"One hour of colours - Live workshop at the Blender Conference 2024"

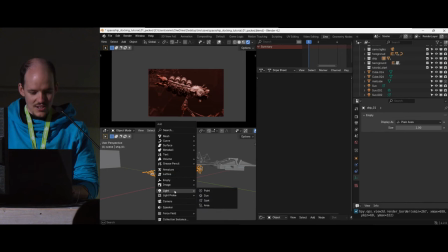28:59 Oh, awesome. Shift add. We add a arrow light in this case. Bum. Where's my arrow light?
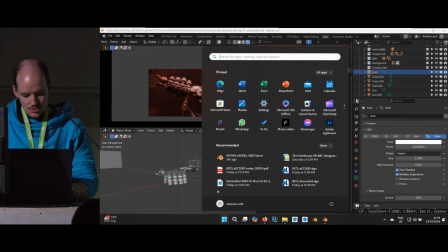29:04 No. RG. Sorry. No. Wrong key. RG. Yes.
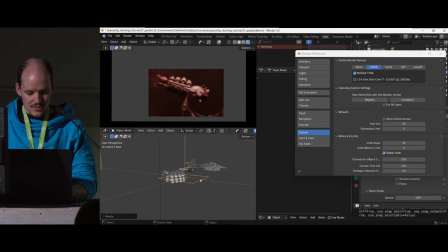29:09 Cool. Hi. Nice. Sunlight. So again, for, why is this here?
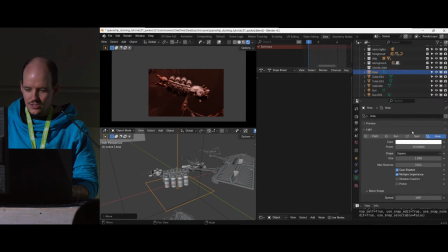29:15 Hello, I don't need you. Thank you. Good. Again for, I clicked something away and now it's dead. No. Oh.
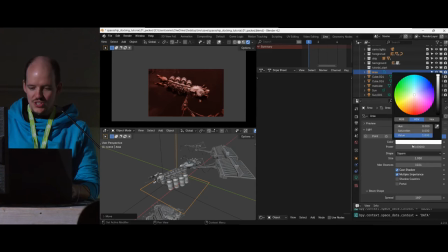29:35 It's back. Okay, cool. Sunlight. Okay, again, to just for testing, or like I want to set values, I just give it full beans that actually, okay, too much beans, that I can see what the light is doing. Actually, it was perfect.
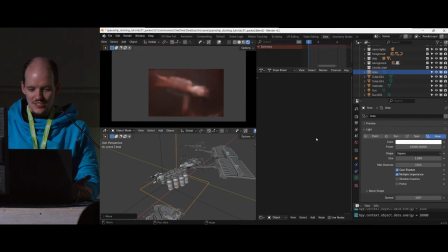29:50 On, bump. So again, I can see the light added is doing the volume scatter, which is not great. So we just take out the volume scatter again, bump. And then this one is only emitting the ship and not doing any scattering things.
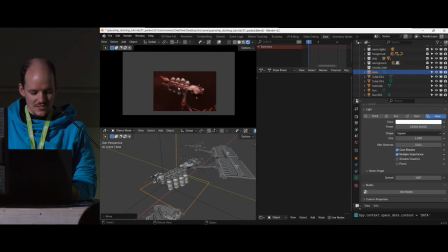30:02 So we can see now that I'm getting, I think we changed to CPU only again, it's a bit slower. Yeah. Do I dare now? I probably dare, right?
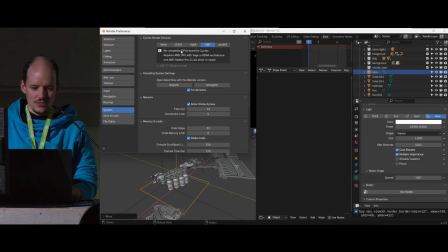30:16 Sorry. Oh, ugh, did I do that? How? Why should I do that?
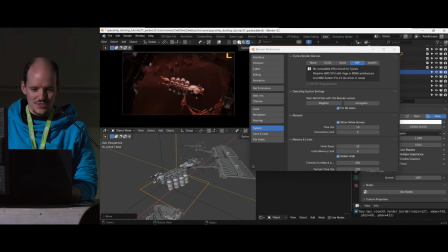30:21 Okay, I probably just go here to this and then change to CUDA.
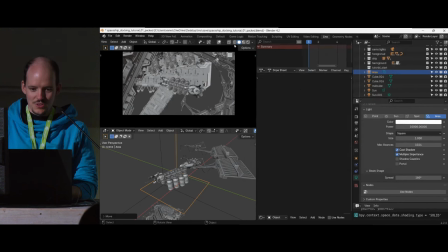30:26 And then I just close this. Bye bye. Thank you for spotting that. And then I hope it's working again.
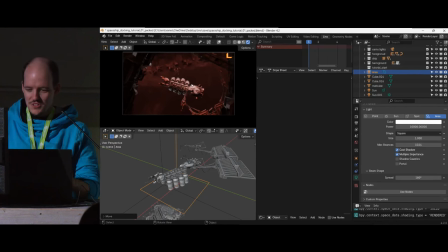30:45 I believe. Yes, awesome, good. Cool, nice. Back to business. So now we have this rim light illuminating the ship from below. You can change a bit the size of it or how it's rotated. But what this does, it kind of makes a connection of light coming from the bottom onto the ship in the wrong color, right?
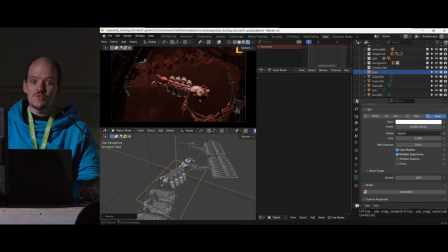31:03 So how do we pick the right color? Be lazy. You can click here and just pick from the screen somewhere the red hue we have in the background. So I don't know, pick somewhere here. So this gives you the right hue. Of course, the value is completely dark. So you just put the value up. And now we have exactly hit the color for the room light,
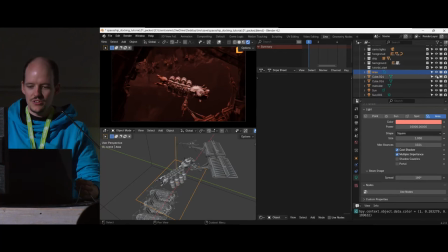31:18 and now it looks so much more integrated to the ship compared to when this area light would be missing. So you can place a few of them to get separation from the shadows and kind of carve out the silhouette of the ship a bit.
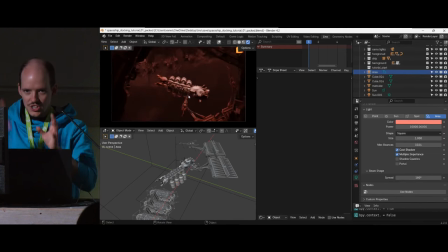31:33 Good, and now I think I can go to my save game. Yes, that's good enough. So imagine everything is tweaked and you sit there for hours and try to get the lights to the right positions. Equip some. Oh, this one doesn't go there. Maybe that was a problem. No, okay. Area. Volume. Yes. I can do this.
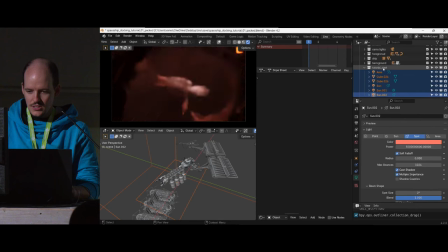31:52 Yes. Clink. And now I disable you. Bye bye.
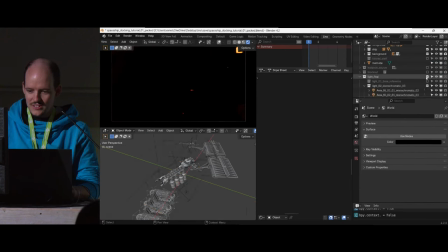31:57 See you. And light final. Good. Everything sorted out. Cool. So now we did all the work. You can see I have now much manual area lights down there to just balance it out.
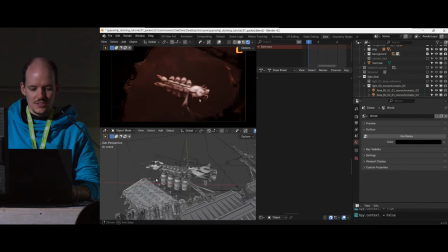32:08 Shadows are a bit brighter. Yes, I balanced the gradient on top a bit better. Cool. So now we can play. I have in the scene this very funny little material cube on top.
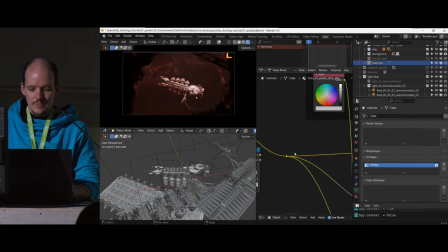32:20 Please track, please. Yes. Hello, please. So this guy contains all the colors for the ship, like the white color of the surface. I have the positional lights and stuff. I can change them here to my liking. So we have now the light color set.
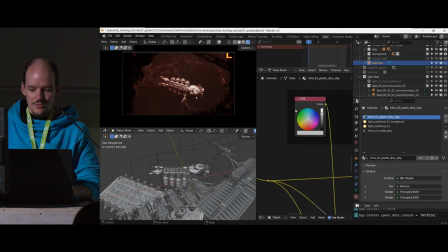32:38 So it's all kind of reddish. But why don't we just make the ship itself a red tone, so to make it really like pop in the scene. So, lovely. So I now increase the saturation of the ship on screen, because white illuminated by red light is kind of a bit
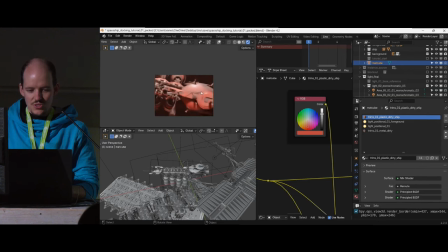32:53 weird. But there's a thing which doesn't really look great. Like if this dirt on the ship, and if I render it out, it's like kind of, it doesn't give a nice contrast. But we have this trick of saying, okay, well, why doesn't it look good? I can then think about my gradients.